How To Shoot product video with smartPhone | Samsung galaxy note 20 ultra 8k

You can buy these like on Amazon and stuff like that or you can just use anything else to kind of prop your phone up but since you are going to be spinning it you want something that can your phone can sit on or your product can sit on while you spin it around and get some cool lighting you can place your product on the lazy susan and then you spin it but then you got this that's exposed well so you want to leave enough back here to cover the back of the stand this will look a lot better if you have an actual black cloth that's just clean but this will work once we put the lighting in and everything's gonna be dark you're not gonna be able to see anything other than the
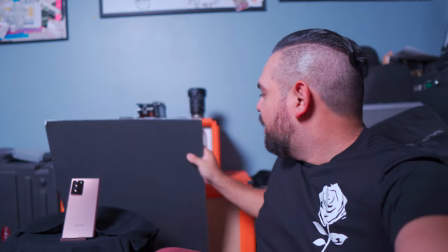phone next thing you need is your background you can either I mean you have like an orange app which most of you don't probably watching
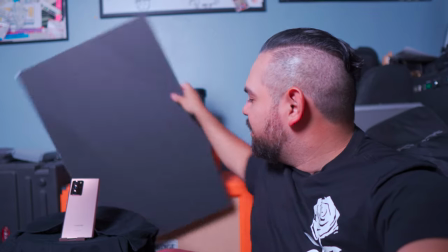this channel you put the background up and you can put it like this like that here we're going for just complete darkness darkness around the product this will just get rid of the background and we're gonna shoot tight as little stuff for For your lighting,
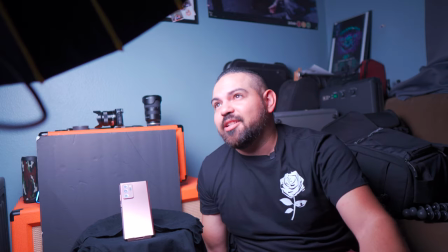you want to get the light with the softbox as close as you can to the subject above it.
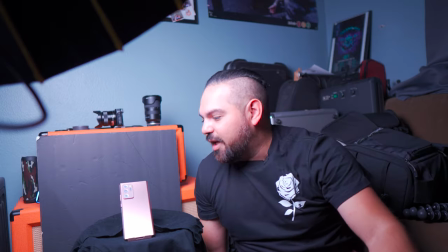I don't have a C-stand, so I kind of have just a light pointing kind of an angle, but you want to get it as low as you can without it being in the shot,
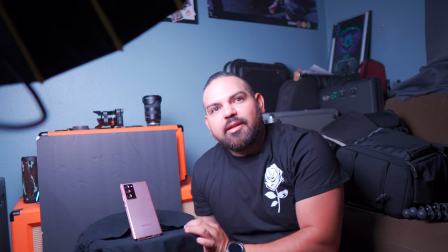obviously. And then that way, when you're spinning your product, you're getting different angles of lights.
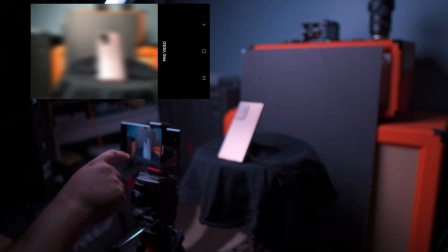All right, so what we're going to do is we're going to go into 8K mode on here, Pro Video Mode, and then into 16x9, 8K.
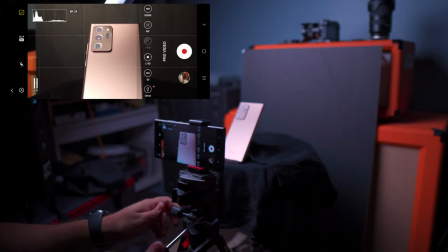So we're going to get in as close as we can into our subject. As you can see here, we got the cell phone and then we got the phone there.
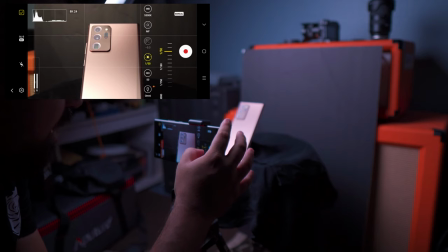And then what we want to do is we want to actually take control of this camera. So 50 for ISO, 150th of a shutter. For wide balance, we're going to keep it at 5500. We're going to take control of the focus as well. This phone has focus peaking. As you can see there, we're focused now.
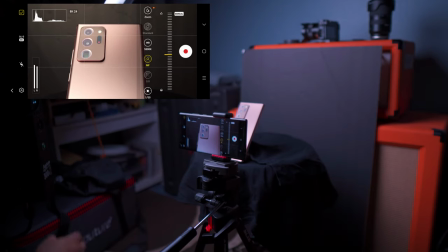And you want to bring in, if you want to get like a tight shot of the lens, let's say. and then you want to bring down the light right about three percent there pending how
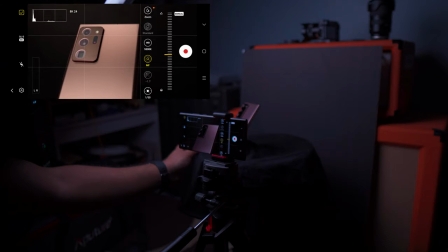the lights hitting it you're gonna be able to see it doing its thing right there we can increase
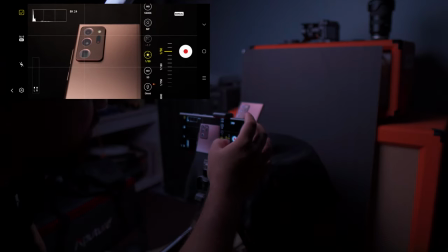the shutter here maybe even to get darker so the background gets darker and then increase your lighting a little just so you have the
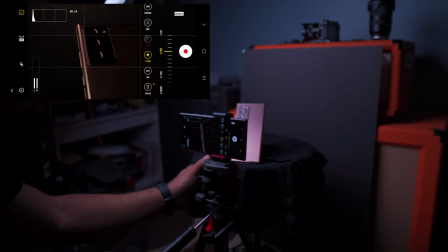actual so that you have the actual phone and focus and in the frame and then the lighting when it hits it, that's the only thing that's being lit.
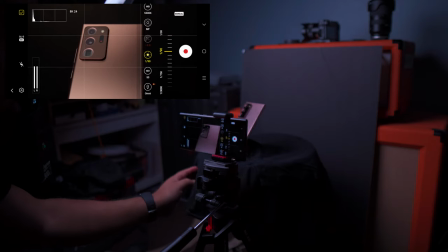So we have our basic lighting here now with the big light up here. What we're going to do now is we're going to add the accent light which is something like the Aputure MC RGB.
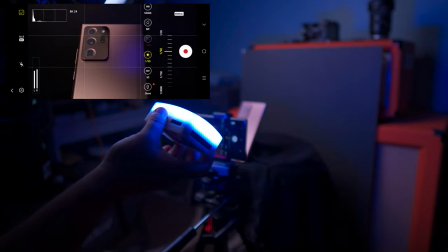You want to turn this on and there is a feature in this light where you can choose the color, the color you want to shine onto this phone and we did that with the app.
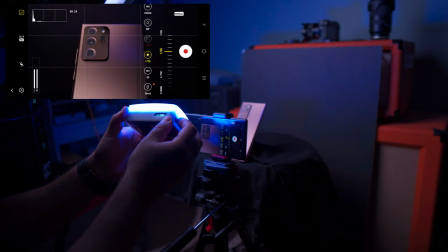I remember the hue since both our phones are occupied right now i'm not gonna go and do that right now but i remember the hue for that color was nine
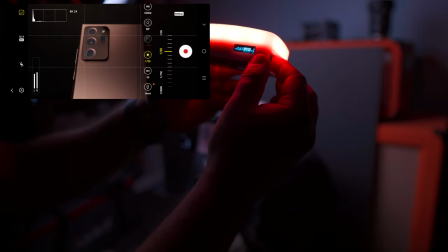on here and then the saturation was at like 43 i think so then you got a color that's similar to like the rose
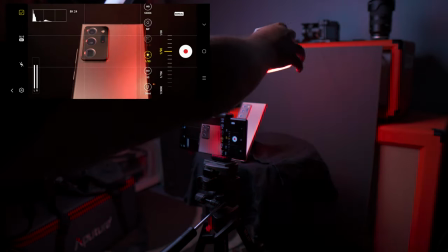gold or mystic bronze of this phone and then you can mess with the lighting um usually you know you want to help someone
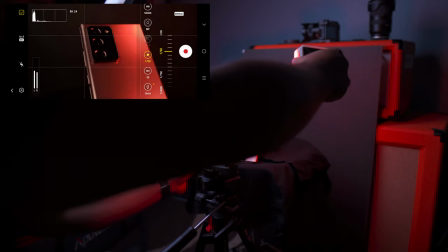help you with this or you know you hold the light out here and you spin it and it hits it in different angles it's gonna give you a lot of
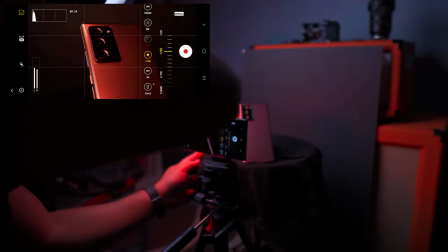cool different lighting so you want to go around it you want to do different things like that
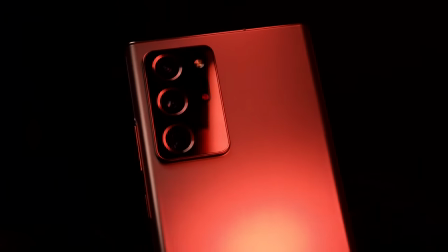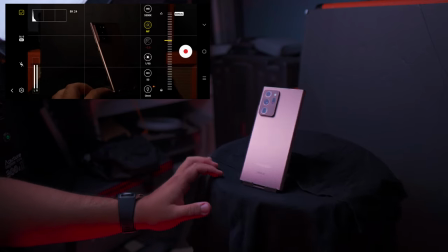you know you want to be able to have the phone go into darkness and then the lighting darkness and the lighting and then if you hold up a light at a certain
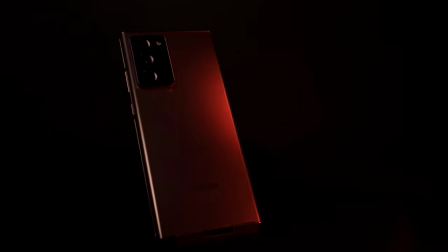angle be able to hit that and get those cool shots some of the shots that i got were kind of just
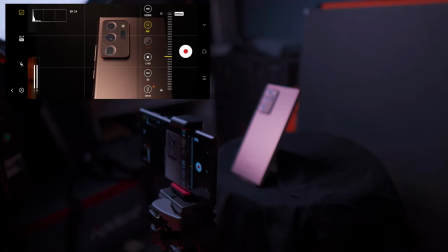um shots that were i was like Locked on to the shot like this and then all I did was bring the light around
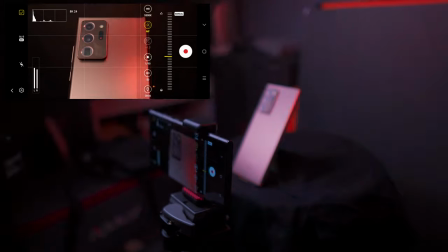it and mess with it So you get those ring lights around the lenses which makes it look really really cool